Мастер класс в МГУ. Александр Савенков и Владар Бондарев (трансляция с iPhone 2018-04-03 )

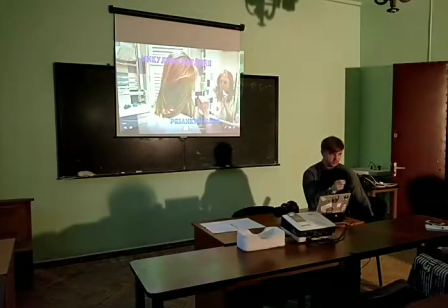Вот, короче, если вы на что бы не снимали, там можно контролировать цвет. Это желтый, это трэш. Желтый — это хоум-видео, классика, да? Желтая картинка. Поэтому контролируйте цвет, не надо такое показывать.
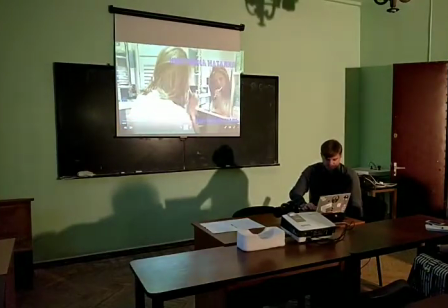Или потом при монтаже тоже можно все поправить. Зачем? Вот, смотрите, вот хороший цвет, отличный, супер.
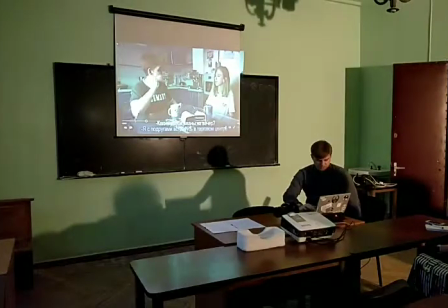А там желтая картинка, как будто мы из какого-то одного места попали в другое. И вот видите сразу, почему здесь классная картинка, кто-нибудь может сказать? А там была картинка с трёх.
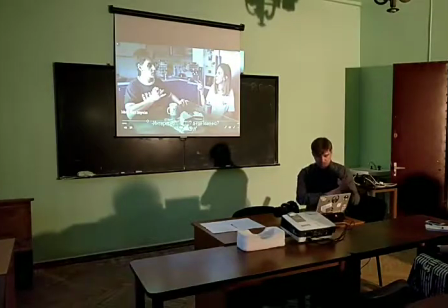Оранж белого, наружу там был. Цвет хороший, а почему здесь цвет хороший? Свет, да. А? Потому что здесь снято с дневным светом. Самая классная картинка на первых порах — это дневной свет. Все. То есть если вы пришли, если вы снимаете помещение, где есть окна,
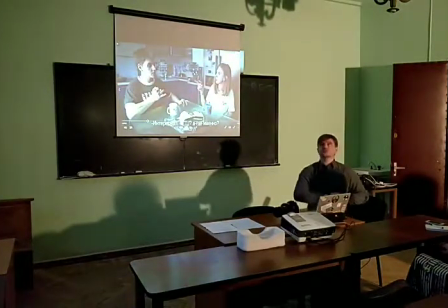даже если темновато как бы, да, но лучше вообще вырубить весь верхний свет, источник света, оставить только свет из окна. И у вас будет вот что-то похожее, может быть хуже, может быть лучше. Но это будет вот классная картина, видите? Да, на что бы это ни снимали. Дневной свет — это самая шоколадка.
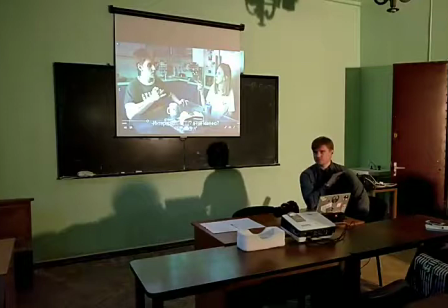Тут не нужны все светильники, они нужны, когда у вас на улице все темно, и вы с ним вам надо снимать картинку. Ну, я так немножко опять же утрирую. Ладно.
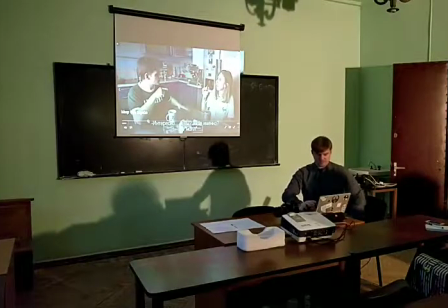Короче, очень ясно. И что здесь всегда, это тряска камеры. Это вот у нас камера стоит, она трясется.
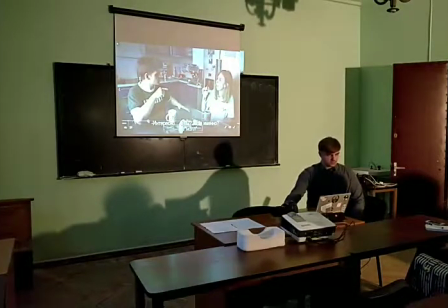В кино такой эффект есть. Видели же, да, тряска камеры? Как это делается? Снимается супер-пупер классно, ровненько, потом специальные программы, специальные люди это все начинают трясти правильно, да, чтобы это выглядело в нужных моментах, нужная тряска была. Скорее всего, так, по-моему. Но дело в том, что эта тряска должна быть очень к месту.
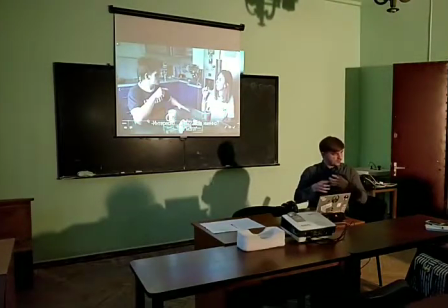Очень к месту. И она должна быть определенным образом трясти ее должно, да. Не так, чтобы где-то у вас не трясет, потом трясет вас, да, потом опять не трясет, как будто припадочек такие времени случается. Не надо. Либо вы специально осознанно делаете тряску, но тогда она должна быть какая-то прям динамичная, живая.
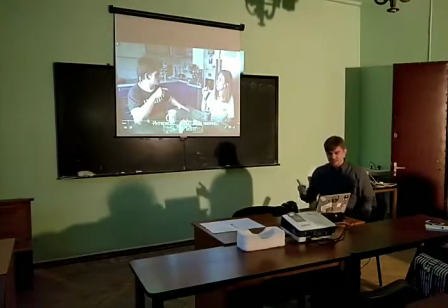Просто посмотрите кино, где тряска, если вы хотите вдруг ее, да, и повторите. Если нет, лучше вообще снимать без тряски, лучше пользоваться системой стабилизации. Штатив, поставил на стол, сейчас немножко еще повторю и так далее. Короче, тряску убирайте. Под резюмирование сейчас больше не будет, там дальше это все смотреть, да? Еще раз.
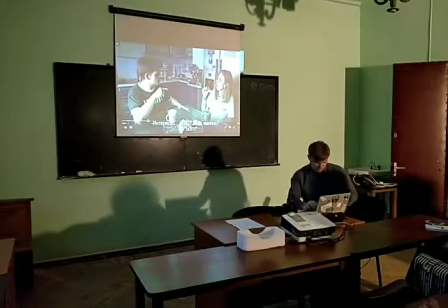А, да, сейчас быстренько еще покажу. Один какой-нибудь секретник.
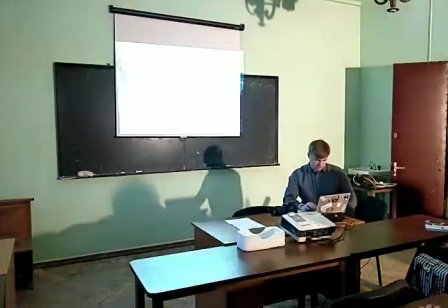Ну, вот. Тоже очень такая частая ошибка. Что с картинкой?
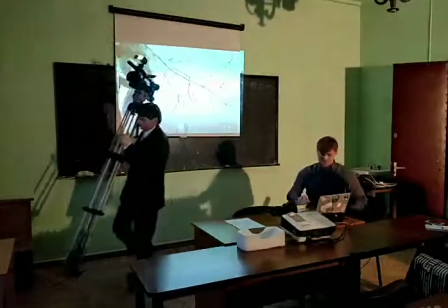Очень слишком засвечены, согласны? Вот видите, там, во-первых, неба нет напрочь, но это ладно, бог с ним, небо сложно показать.
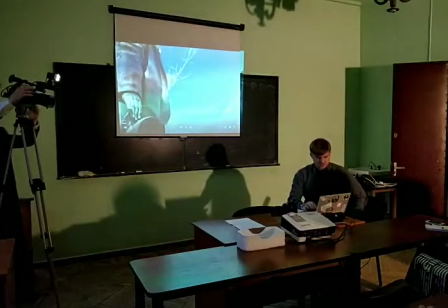А во-вторых, вот на светлых участках вот,
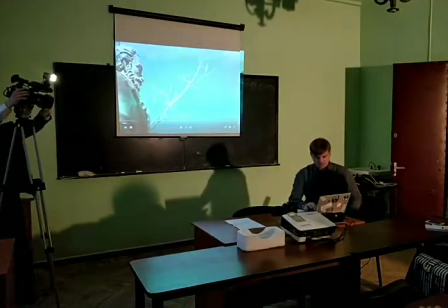Вот, например, столб, видите, он просто выбит, и вот эти вот деревья белые, просто настолько много света, что картинка просто забракована вся.
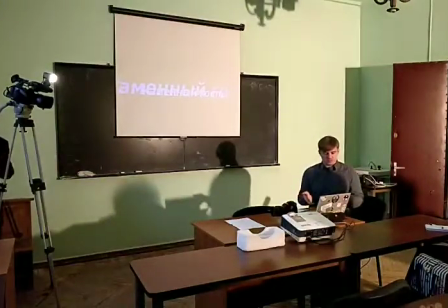Лучше сделать картинку более темной, а вы можете контролировать свет с эффектом жути.
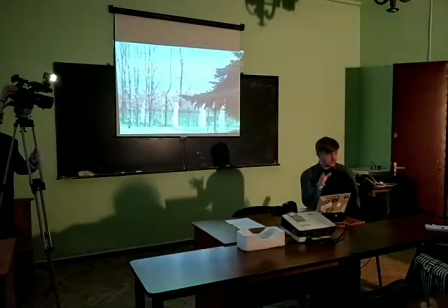Лучше сделать картинку более темной, если можете контролировать, а вы можете контролировать даже на телефоне, яркость, правильно?
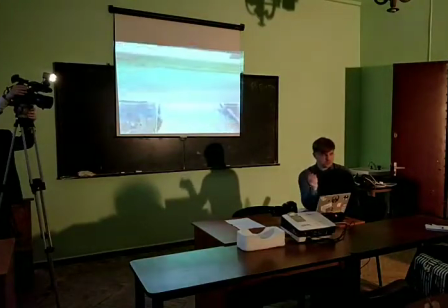Да? Лучше сделать чуть-чуть перетемнить, потом при монтаже можно сделать поярче,
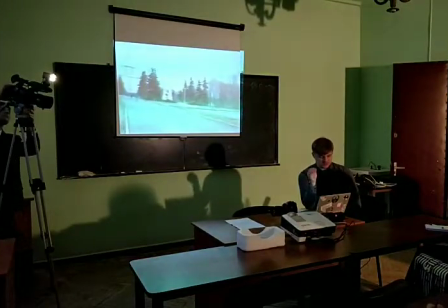чем снять вот так вот сильно засвеченное, и все, уже с этой картинкой ничего не сделаешь.
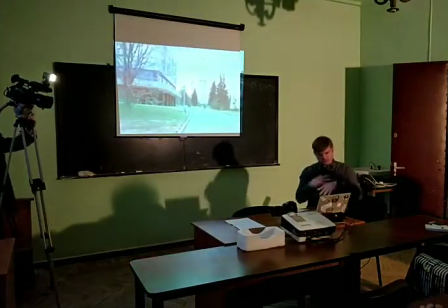То есть там, где белое пятно, там уже нет никакой информации, там нет никаких полутонов, никаких там надписей, здесь был Вася, ничего на этом столбе нет.
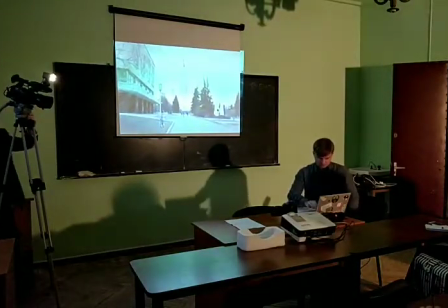Это потерянное просто. Все.
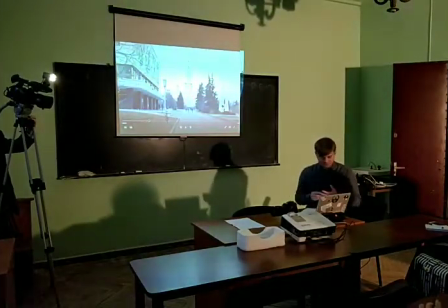Резюме ошибок таких основных. Пересветы. Это очень часто. Я первый год своей профессиональной деятельности с этим боролся. Это просто привычка сделать поярче, хочется поярче. И на улице, когда вы смотрите в этот экранчик, чаще всего кажется, что там темновато. Да?
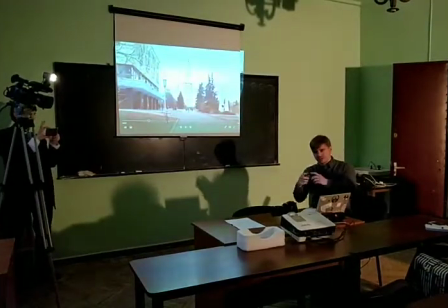Просто попробуйте, поснимайте, посмотрите, как это смотрится на мониторе. Если там темно, ой, светло слишком, вы привыкнете постепенно ощущать свою камеру, на что бы вы не снимали, и, собственно, это все уберете. Тряска, колбаса вот этого в кадре. Да, увеличится очень просто. Снимайте со штатива.
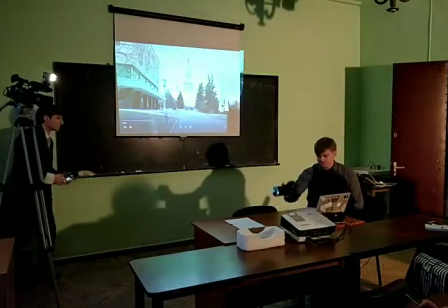Штатив может быть чего угодно, но палку прикрутили, камеру поставили, или на стол поставили, или.
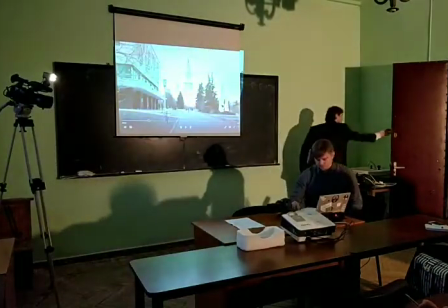Ну, я покажу, как еще делается.